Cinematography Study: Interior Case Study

Hello everybody, welcome back to the channel. That's it, we're doing another breakdown. We're going to look at some material, we're going to see what we liked and what we didn't like, because if you're a cinematographer, you will come up against the very problem that we are discussing. And if we try and figure out ahead of time how we would best tackle it, well then guess what? You don't have to do that on the day. So you're getting better, I'm getting better, and it makes me feel good, even though we're both sort of sitting down, not doing much. at least we can pretend that we are increasing our cinematography stills when we're actually unemployed so come with me on this journey of discovery as we look at a scene from i'm your woman and we're looking at an interior it's nice the only problem is we got to set the levels that we can't control in terms of where we're going to set exposure we have to set what we can't control which means we then need to supplement in to create a look and these are some pretty beautiful looking results and that's exactly why we're looking at it. If you like this kind of stuff, if you like this breakdown, there is many more breakdowns where that came from over on Patreon. You can find a link in the description below. You get a new feature film breakdown each and every week. We go in depth to try and become better cinematographers, really. That's the whole point of the thing. So if you like this, be sure to check out that group. Plus there's a big discord of the hive mind of cinematography on the internet. Okay, let's get into this little look at I'm Your Woman.
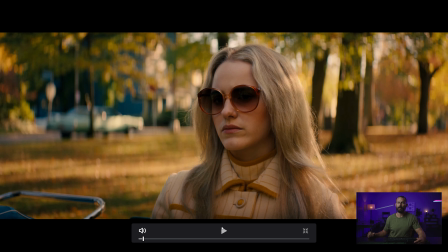[1:22]
Okay, we're gonna play backlight from the front because we know we're gonna go to this shot, right? This is our main shot. Talk about massaged and manicured and not a whole lot of depth of field, right?
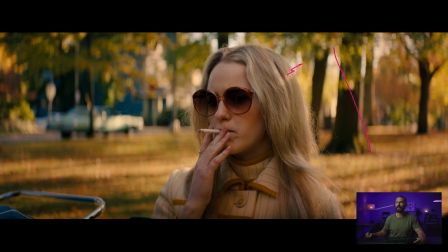[1:35]
And really, really soft. But we play it where you still get these little tiny highlights in the hair. Let's play through it here. Still get that little bit of movement, but it is definitely very, very diffused.
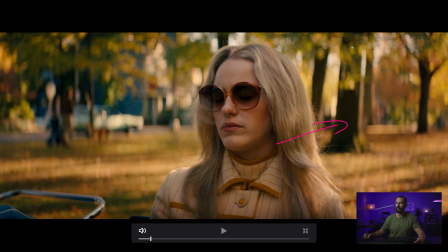[1:46]
And what's nice, again, with the backlight is we have all this contrast and all this salt and pepper basically all of the hard work is done for you outside when you backlight right because if you're in a studio okay you got to make all this salt and pepper you got to make all
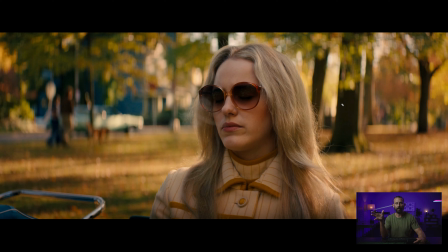[2:01]
this interest if you're on location you just pick the angle which gives you the most out of the box for free well that's backlight right it gives you the most out of the box for free the most contrast where you get half of this building in shadow the other half in light same here where you get that little tiny edge running down the tree but then it's dark, these shadows running across the frame,
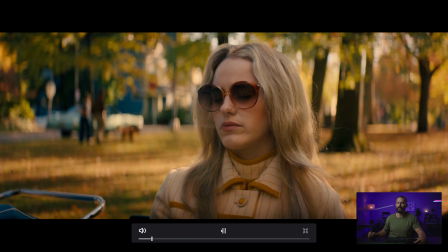[2:19]
just really really nicely done and a perfect time to do it right because you can do this one, you can do this shot significantly earlier then you're gonna do this shot.
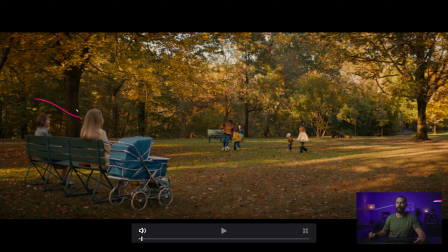[2:31]
This one means she's completely in the shade now she's not getting any backlight on her hair plus we can move this thing basically wherever we want to because it's just a park bench but even if you couldn't even if it was stationary there you would still want to do this one as late
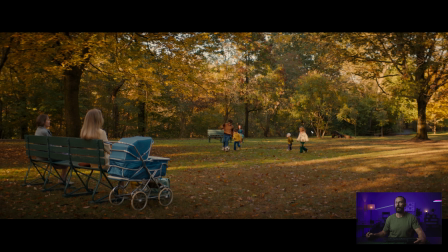[2:43]
as possible because you're having to contend with all of this front light so you can have to balance to the hottest thing in this image whereas this one we're so tight
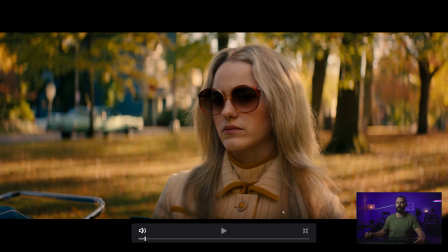[2:51]
in the reverse we can really make these levels right you can nag this side of the camera to get a little bit of darkness in here you can soften off because we're so close soften off the sun with like a highlight or something to still let light through but just make it that little bit softer and then we're just pushing level back at her this way and and let the background fall where it falls.
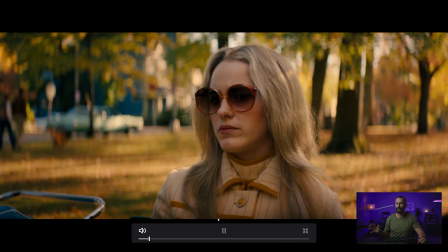[3:12]
But already the color palette is there, the oranges and the yellows and a little bit of greens in there.
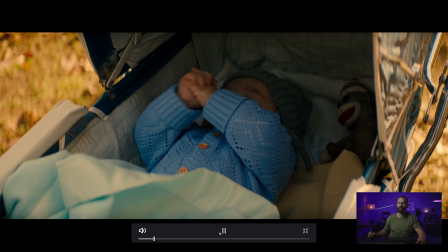[3:18]
Just a really, really nice palette just to start the whole thing off. And then this one, this will be your first shot of the day.
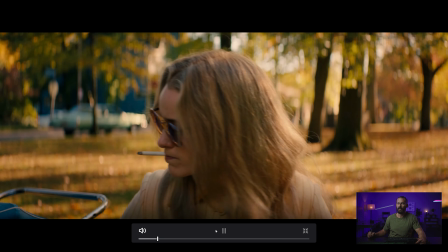[3:24]
This can be anytime, we're just looking down, smoking heaters, looking after Junior.
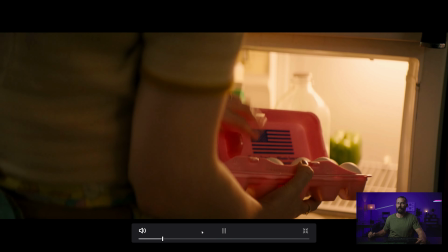[3:31]
Perfect. Okay, let's get into this kitchen scene.
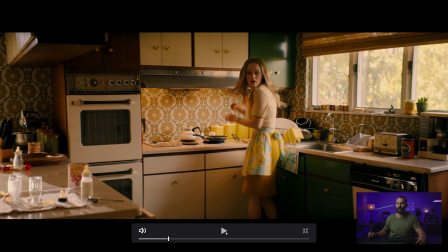[3:36]
Okay, start with a few close-ups, none of this really matters. now the layout of this thing certainly matters right the layout of this kitchen
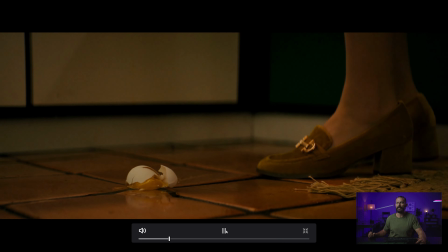[3:44]
very much matters and there is a scene that is almost identical to this in coverage
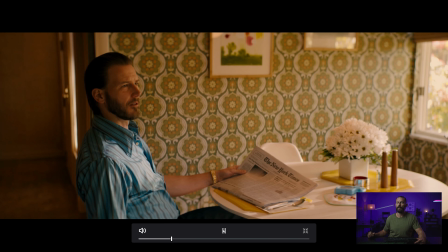[3:49]
inside of a room from what's the Roger Deakins one that we have
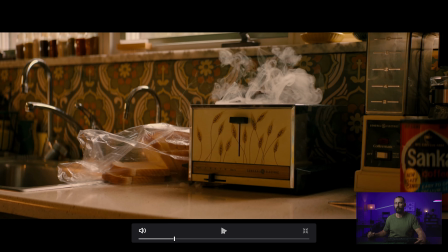[3:54]
done simple man not simple man
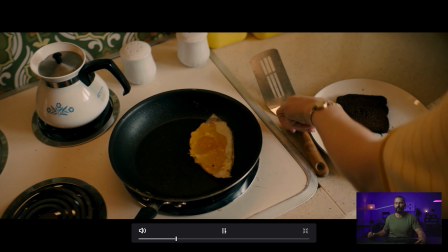[3:59]
I can't remember the one with the accountant the or the professor the guy that's a professor simple man
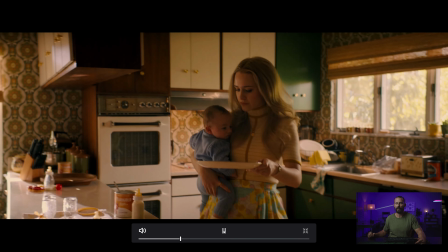[4:04]
or a pleasant man whatever it's one of those Coen brothers ones and the scene is almost exactly the same.
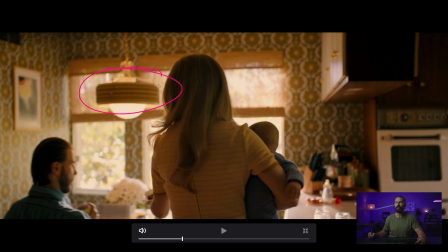[4:10]
It might be the same house, right? The fixture is almost identical. The only thing that's different is the wallpaper.
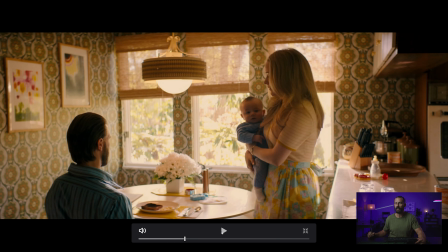[4:15]
But the room and where this thing plays out and the orientation and where people are sitting, right?
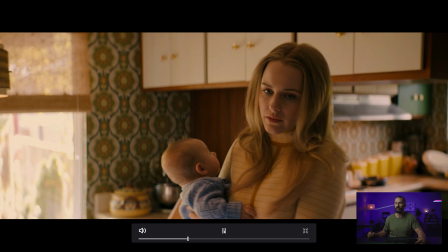[4:20]
We'll talk about everything as soon as we see all the positions of everybody. Yeah, okay.
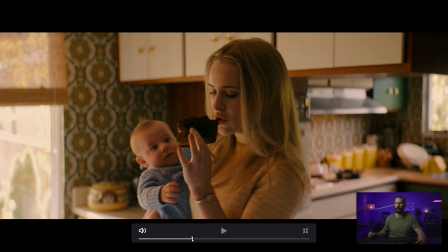[4:25]
You see where this is going. Now, let's go back to the slightly wider version of this. There it is.
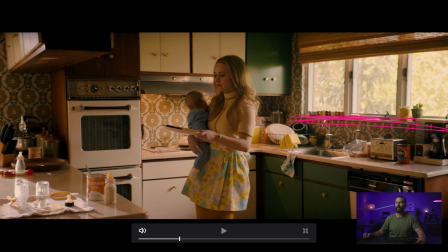[4:31]
This is the widest. Okay, so we have light coming through this way, right? We're not going to spend a whole lot of time over here, but that sells all of our earlier angles, backlighting our toaster, right? We don't want our toaster over here somewhere or something. We want our backlit toaster because we're going to go to that shot. And she comes around.
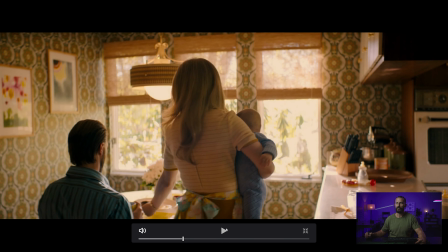[4:48]
Ta-da! Okay, so this. Now, this is entirely up to you and what the tools that you have access to and how much level you can get inside. If you didn't like this, you could stop down on the camera or put ND in and then up whatever is doing your room tone.
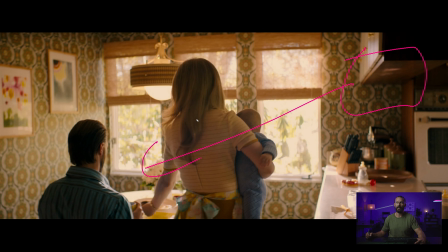[5:07]
So if you've got an 18k over here and it's bashing in this way, you could get a second one, which sounds easy. But you're probably not that budget level. You could get something up in here just to up the ambient.
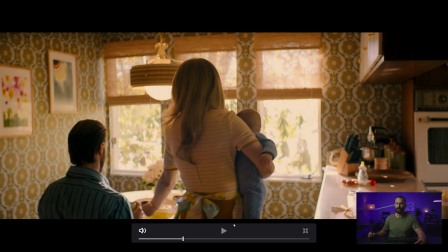[5:19]
You just need more level to counteract this. That's the thing normally with shears that you're trying to avoid.
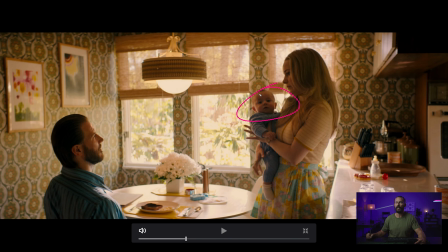[5:28]
See still playing really really hot out there. Don't you look at the camera, actors, they never get it.
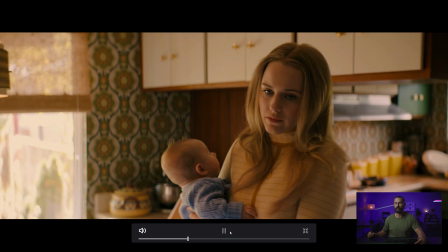[5:34]
Now you're talking.
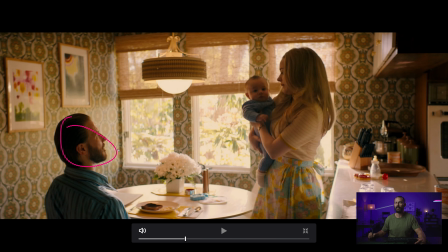[5:36]
So because he's sitting where he's sitting, imagine if he, instead of sitting here, he's sitting over in this chair, changes everything, right? But his relationship to the light and knowing that we want to be on the dark side of the line means that he has to sit either here or here or here, right?
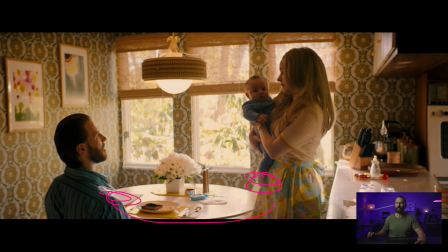[5:54]
The easiest spot, because if he sits here, she's going to have to walk around, then he's going to walk out of the scene that way it just doesn't really make a lot of sense but sitting him here we know that the light is going to be perfect on both her and him and
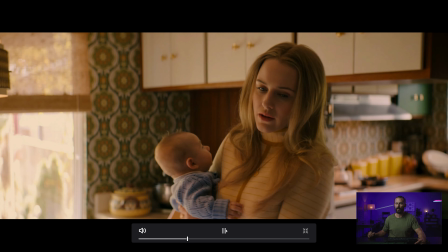[6:07]
we're not going to have to change much in between so let's go to her now you're talking so into the corner of the room back
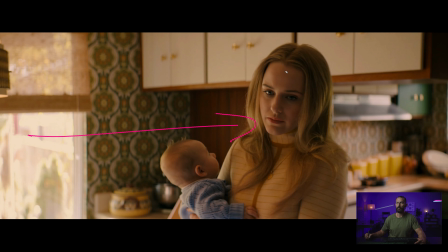[6:14]
there all this stuff cutting through her head really really soft push in here right really really soft light now we we didn't make it past the level to not clip there right we could have you know you could have pulled those down a little bit. If you didn't want that super hot bit there, you could have done a bunch of stuff.
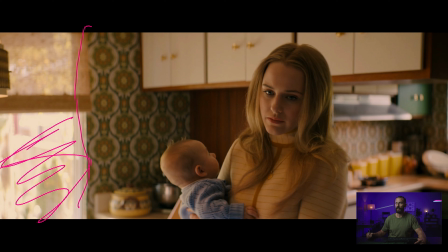[6:34]
But if you just look at this part, now you're talking, right? You got nice wallpaper. You got perfect splitting right down the middle with a little bit of leak, then a little tiny backlight from the side.
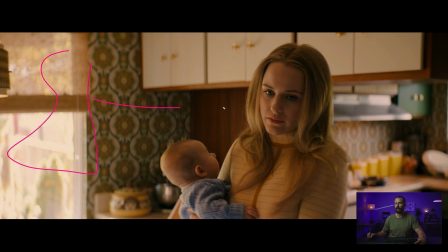[6:46]
And all you're really changing here is maybe we put up some diffusion. We had a little bit of a light inside, like a sky panel, really low just to wrap it around. You can see her highlights there coming from down here somewhere. And then the rest was already there before, so you're already winning because of the angle that we have chosen to have this story play out inside of the room.
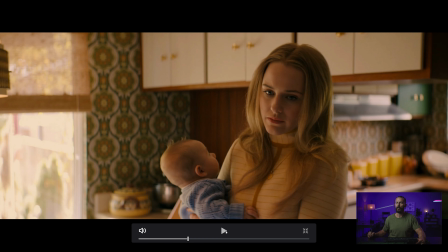[7:06]
This eye line from her forehead to old mate's. When we go to his single, he doesn't really have a straight on single.
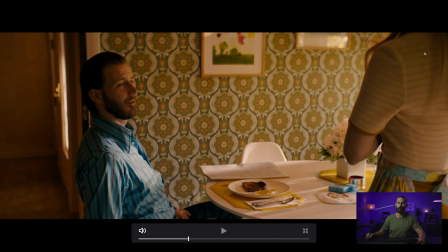[7:13]
He's sort of got this vibe, but still it works because we're having light from the window that we can't see. She's actually blocking that window, so this is even easier to maintain exposure balance without clipping anything.